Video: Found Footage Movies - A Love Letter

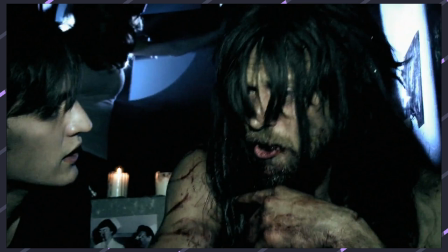[12:25]
Sean obviously isn't who he was nine years ago, but he's still able to help the new group. He knows all the secrets of the prison he's lived in since the first movie.
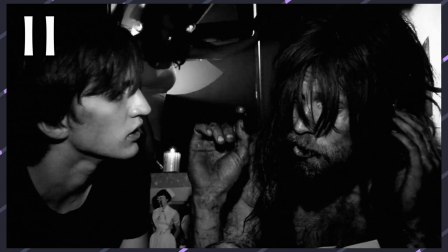[12:33]
I'm gonna stop my explanation there, because Great Encounters 2 is a genuinely fun movie.
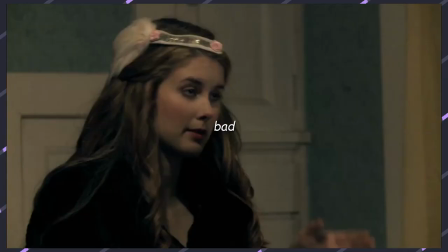[12:39]
It's not a good movie by a lot of metrics, but it's fun. Quote, bad found footage movies can really shine in that aspect.
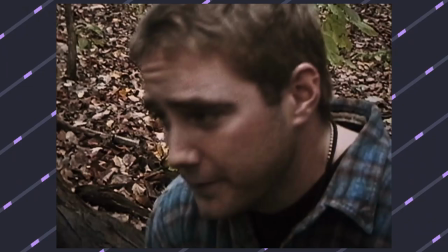[12:47]
A movie can have a ton of bad qualities but that doesn't make the film itself bad good acting and writing help for sure it's why
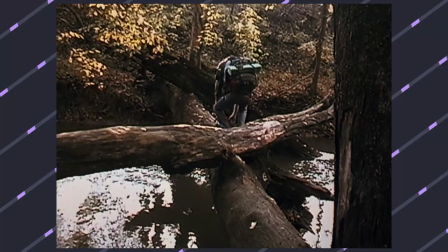[12:56]
noroi and the blair witch are amazing films they succeed in almost every category but a bad film can get away with a lot of bad aspects if they
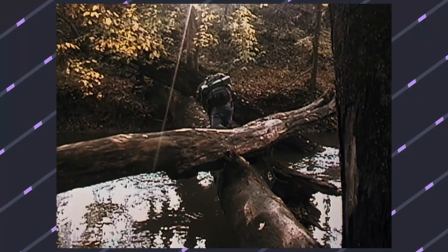[13:04]
do one aspect really well none reflect this better than willow creek i kind of feel bad talking
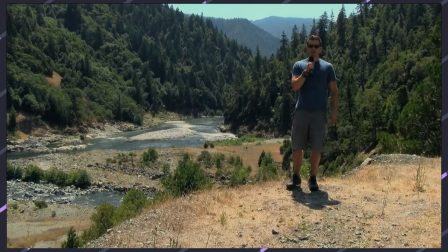[13:12]
about this movie after giving this whole speech about bad found footage movies because this is probably on the verge of being a genuine good film I only bring it up because it does one thing absolutely perfectly. That is, building tension.
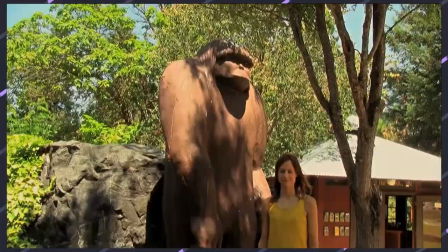[13:28]
The first three quarters of the film is pretty much just boring vacation footage in a town near a famous Bigfoot sighting.
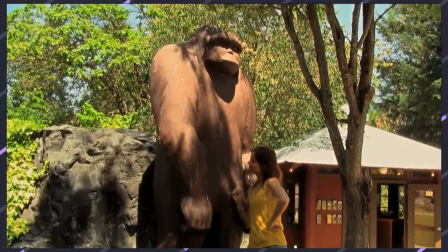[13:34]
A man is filming a documentary about Bigfoot and his girlfriend reluctantly comes along.
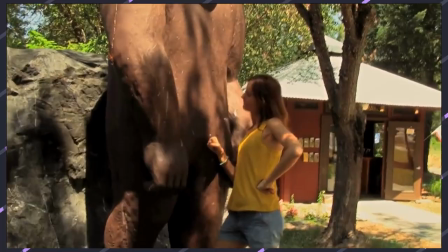[13:39]
She isn't really a believer, but she also doesn't really hold it against him. Like I said, a lot of it is boring on the face of it.
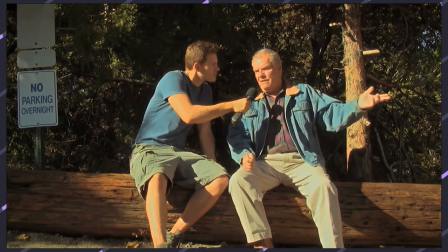[13:47]
The guy conducts a few interviews, but none of the people make any huge claims about a Bigfoot sighting, despite his gentle persuasion to guide them in that direction.
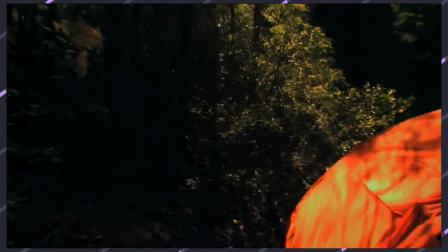[13:55]
So after 50 minutes of exploring the town and some interpersonal conflicts, we arrive at Willow Creek's Moment.
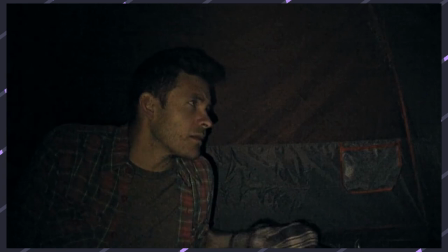[14:03]
They're camping in a forest near the town, and some ominous sounds wake them up in the middle of the night.
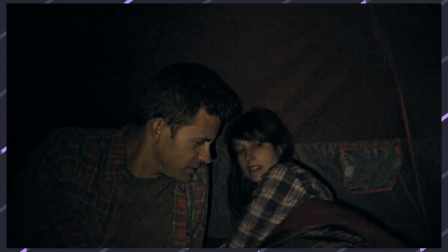[14:08]
This scene lasts like 15 minutes and is all one continuous take. There might be a hidden cut somewhere, but it doesn't really matter in the moment. Like, look at this.
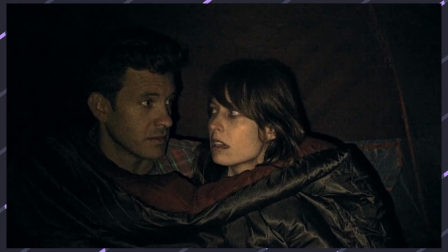[14:19]
You're just staring at these people for 15 minutes,
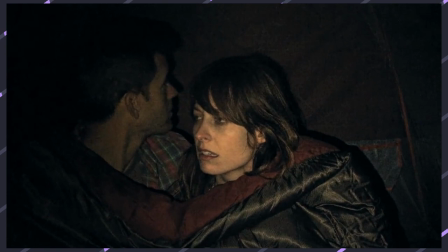[14:22]
and they're horrified as indescribable roars are heard in the distance and not long later footsteps right outside their tent. They just sit there, often in silence. A quarter to half of the time spent in this scene is just them looking around and listening.
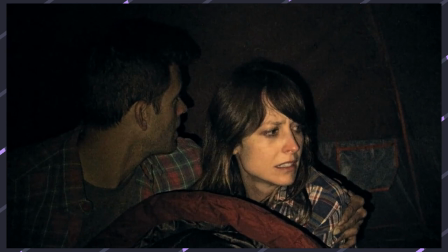[14:36]
I get put on edge pretty quickly when a horror film goes dead silent, because it almost always means a jump scare is coming.
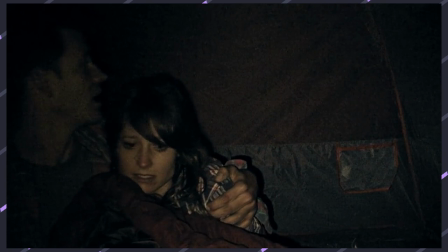[14:43]
I guess I'm a pretty jumpy person in general. It feels weird saying this after writing that, but I love jump scare bait.
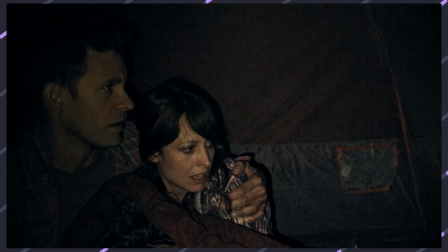[14:50]
The pure silence gets the heart pumping, thoughts like, is there something in the woods? Were we just imagining stuff like that earlier? Change almost immediately when you faintly hear some ungodly screeching in the distance. Oh god, we weren't imagining that stuff. There's a squatch in them woods!
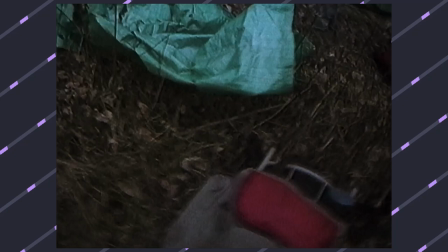[15:06]
I'm not really making a statement of quality here, because I'm not sure if these two films are equal but it's reminiscent of the Blair Witch in a lot of ways.
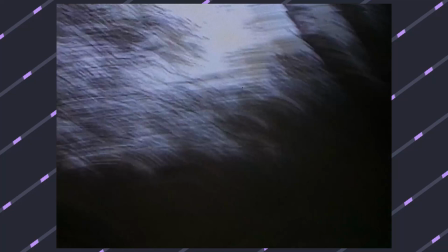[15:14]
There's a lot of not showing and letting you imagine what's going on outside of the tent. Of course it's a budget thing, but just like in the Blair Witch, it works.
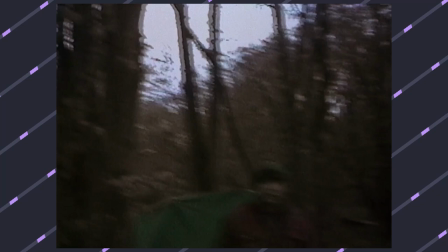[15:23]
When you're on a tiny budget I'd rather you not flaunt a shitty costume or CG monster in broad daylight for a dozen scenes as hilarious as it would be.
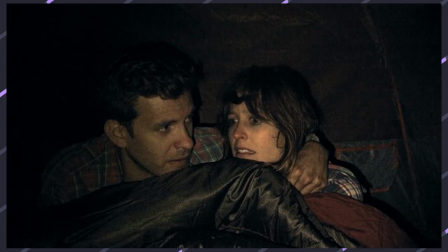[15:31]
The two actors really pull off being terrified. If I were to speculate I bet they did that thing they did in the Blair Witch while the filmmakers did unscripted stuff to scare the actors in the scene here.
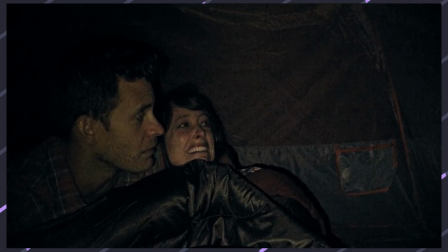[15:42]
I can very easily imagine the director saying, okay, you guys sit in this tent and go through your lines. In between those, just ad-lib. I lied earlier. That wasn't speculation. That was verbatim what the director said. That happened. Yes, I have proof.
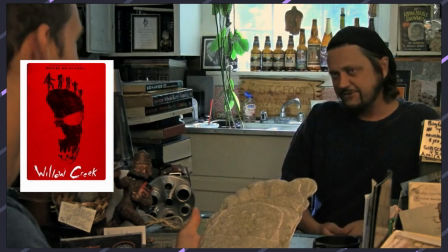[15:59]
No, you can't see it. Stepping back, let's look at the film as a whole.
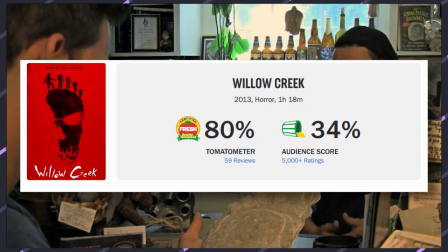[16:03]
The critics rating on Rotten Tomatoes It's at a respectable 80%, while the audience score sits at 34.
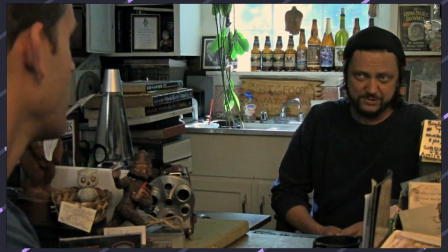[16:09]
Why is it so low after all the praise I just heaped on? I guess it all comes down to the word boring.
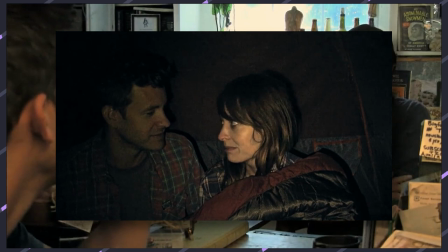[16:16]
I used it multiple times when talking about it here, even though I thought the tent scene was engaging and had me on the edge of my seat,
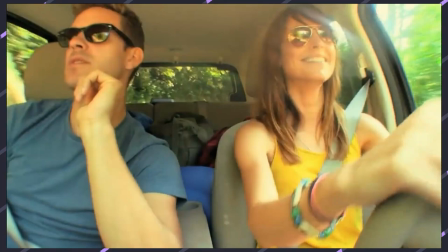[16:22]
I can't deny that it was 15 minutes of a static camera. If you didn't find that enjoyable, there's probably not a whole lot you'd find to like in this film.
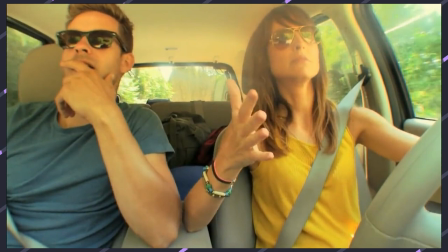[16:31]
I guess it's just a matter of perspective though.